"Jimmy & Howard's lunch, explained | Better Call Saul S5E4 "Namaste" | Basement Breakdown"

His reaction to her attempt to protect Mr. Acker really reminds me of Lalo's reaction when Saul tries to protect Crazy 8.
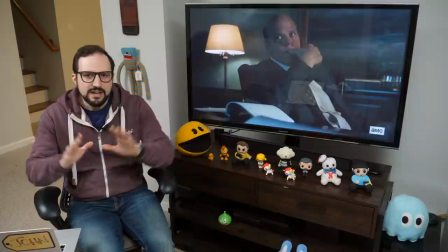Lalo's reaction is like, what do you care? and Kevin Wachtell's reaction is much the same.
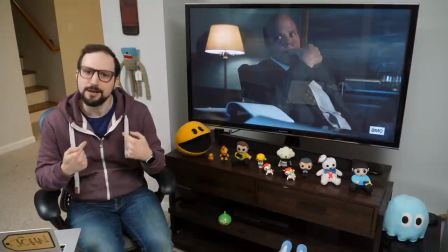In both cases, the implicit question is, why are you worrying about the human cost here?
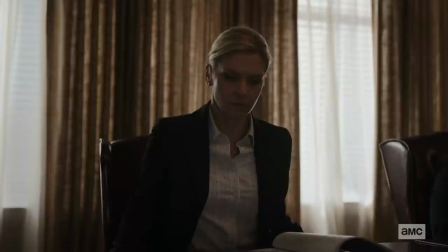You got me what I want, so your work is done. Kim, though, wants the win-win. Kevin Wachtell only wants the win. She wants the win-win. Kim really struggles to look at her work the way Kevin wants her to look at it.
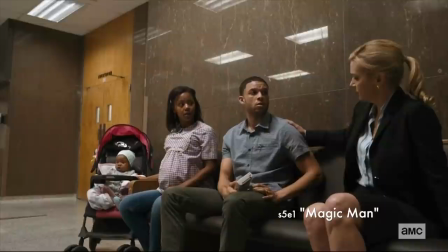Her job is just to represent her clients interests, but sometimes Kim just thinks she knows better. She knew better for that wayward kid at the courthouse in the season premiere, and she feels like she knows better now. She's gonna get her win-win. She's gonna do right by everyone, because to her, that's who Kim Wexler is.
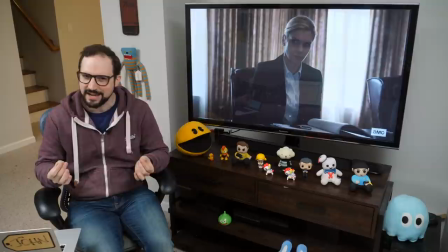She makes the world better. She leaves everybody better off. And she is very good at it, right, when people stay out of her way.
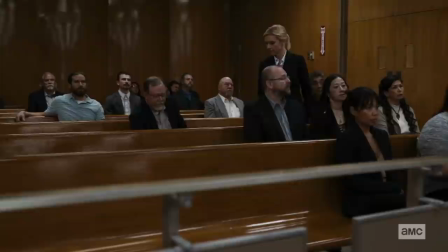But this time, to get the win-win, she's going to have to enlist Jimmy's help.
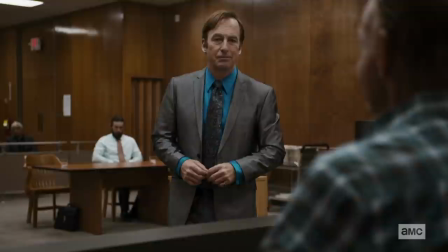When she watches Saul's cheap switcheroo stunt in the courtroom, I think she's there to confirm something that she already believes—that Jimmy is a lost cause. Maybe Kim reasons that having Saul dupe Mr. Acker minimizes the harm of their duplicitous scheme, right?
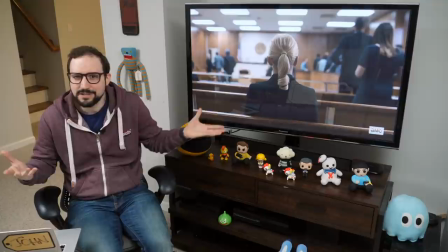Because by sacrificing the—this piece of Jimmy's soul, she's breaking something that's already pretty well damaged, right? That feels like the calculation here. It's a cynical one, but that feels like the calculation.
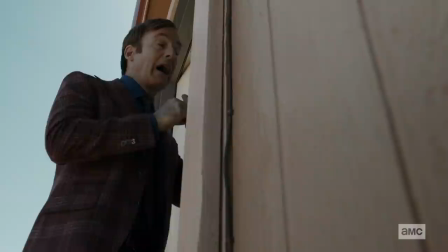As for this hilarious scene with Mr. Acker, I'll just note that the moment Saul has Mr. Acker's attention—and we all know how he gets it—but the moment Saul has Mr. Acker's Acker's attention,
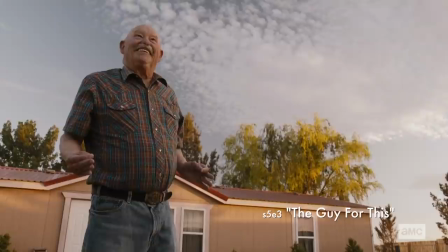he looms large in the frame the same way that Mr. Acker loomed when he was getting Kim's attention in the
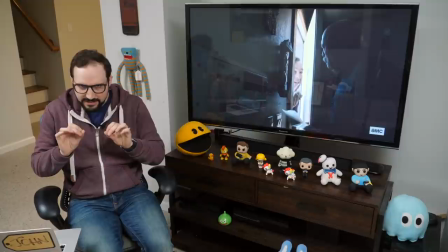previous episode. Kim has turned the tables here, but to do it, Kim had to outsource her unethical, shadier instincts to Jimmy. She's using him to get the solution she wants while staying relatively clean herself—or so she might like to tell herself. Speaking of staying clean, of course we have to talk about Lyle and Gus and the world's cleanest chicken fryer.
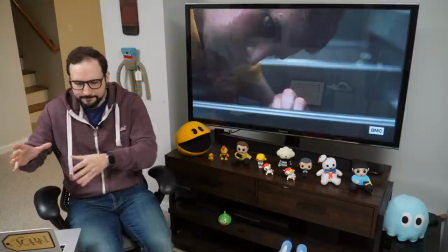The context for this sequence is a risky bait-and-switch operation with the DEA, and it's made necessary by Lalo's maneuvering, right?
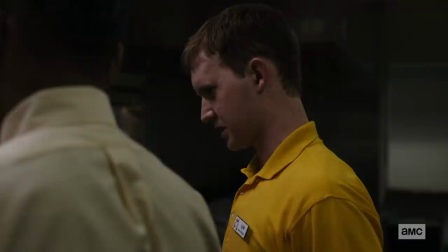There's an essential exchange here with Lyle in front of the fryer.
I'm not seeing anything. It's—I understand.
And Gus really does understand not seeing, right? Gus cannot see anything tonight.
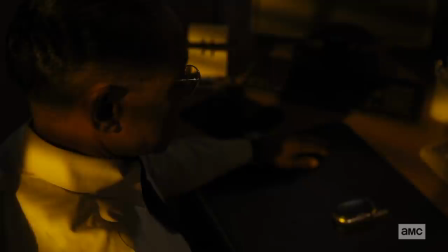He is flying blind and can only stare at this stupid phone. And he's helpless.
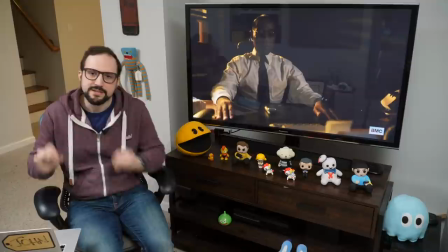He's a control freak contending with a force, Lalo, who he can't control. Well, if he can't control Lalo, he can at least control Lyle. With the smallest effort, right? A terse remark like, I understand, or even a little gesture like rolling up his sleeves, makes Lyle do his bidding.
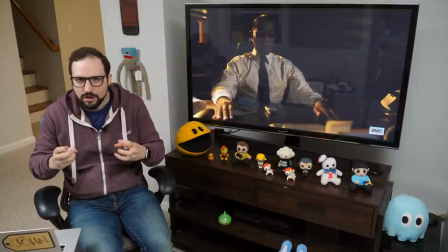That need for a sense of command that so eludes Gus on this night can be assuaged a little bit through Lyle.
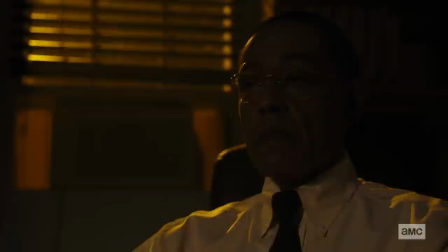The upshot is that Lyle becomes the human embodiment of Gus's nervousness.
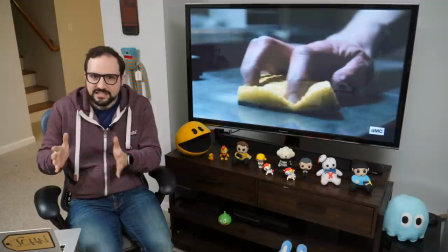Gus needs to clean up this developing mess, but he has no visibility into the situation.
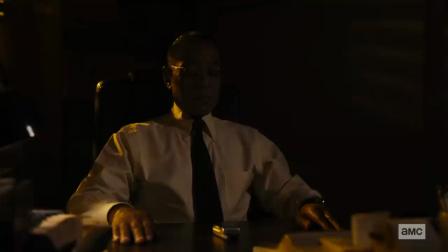So accordingly, we see Lyle trying to clean stains he can't see. By intercutting between Lyle, Gus, and the DEA stakeout,
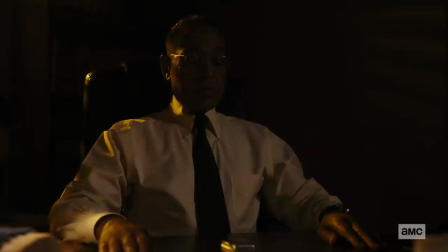the show amplifies the suspense of the cops and robbers action with a visceral portrayal of Gus's psychological tension. His obsessive, probing, scouring mind. Man, you can feel it.
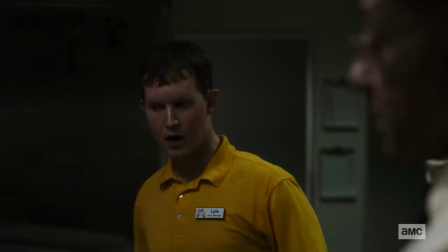Gus would never let anyone see him sweat, but at the end of the scene, damp,
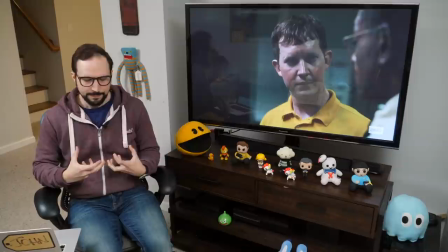spent, withered Lyle, is a picture of what Gus looks like on the inside. And Gus's relief is not complete. Is the Fring operation totally clean? He can't know. The most he can say is...
It is acceptable.
Hey, I hope you found this breakdown acceptable. As always, share your views in the comments.
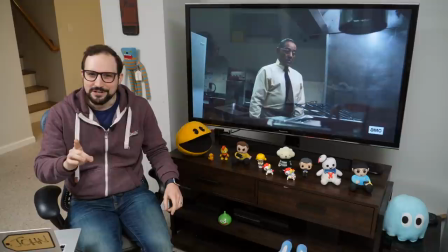If you made it this far, you probably had a good time, so why not subscribe and turn on notifications, don't forget. Thanks for your patience as we figure out a new normal for the near future. Hey, stay well. We'll see you again soon. Thanks for watching.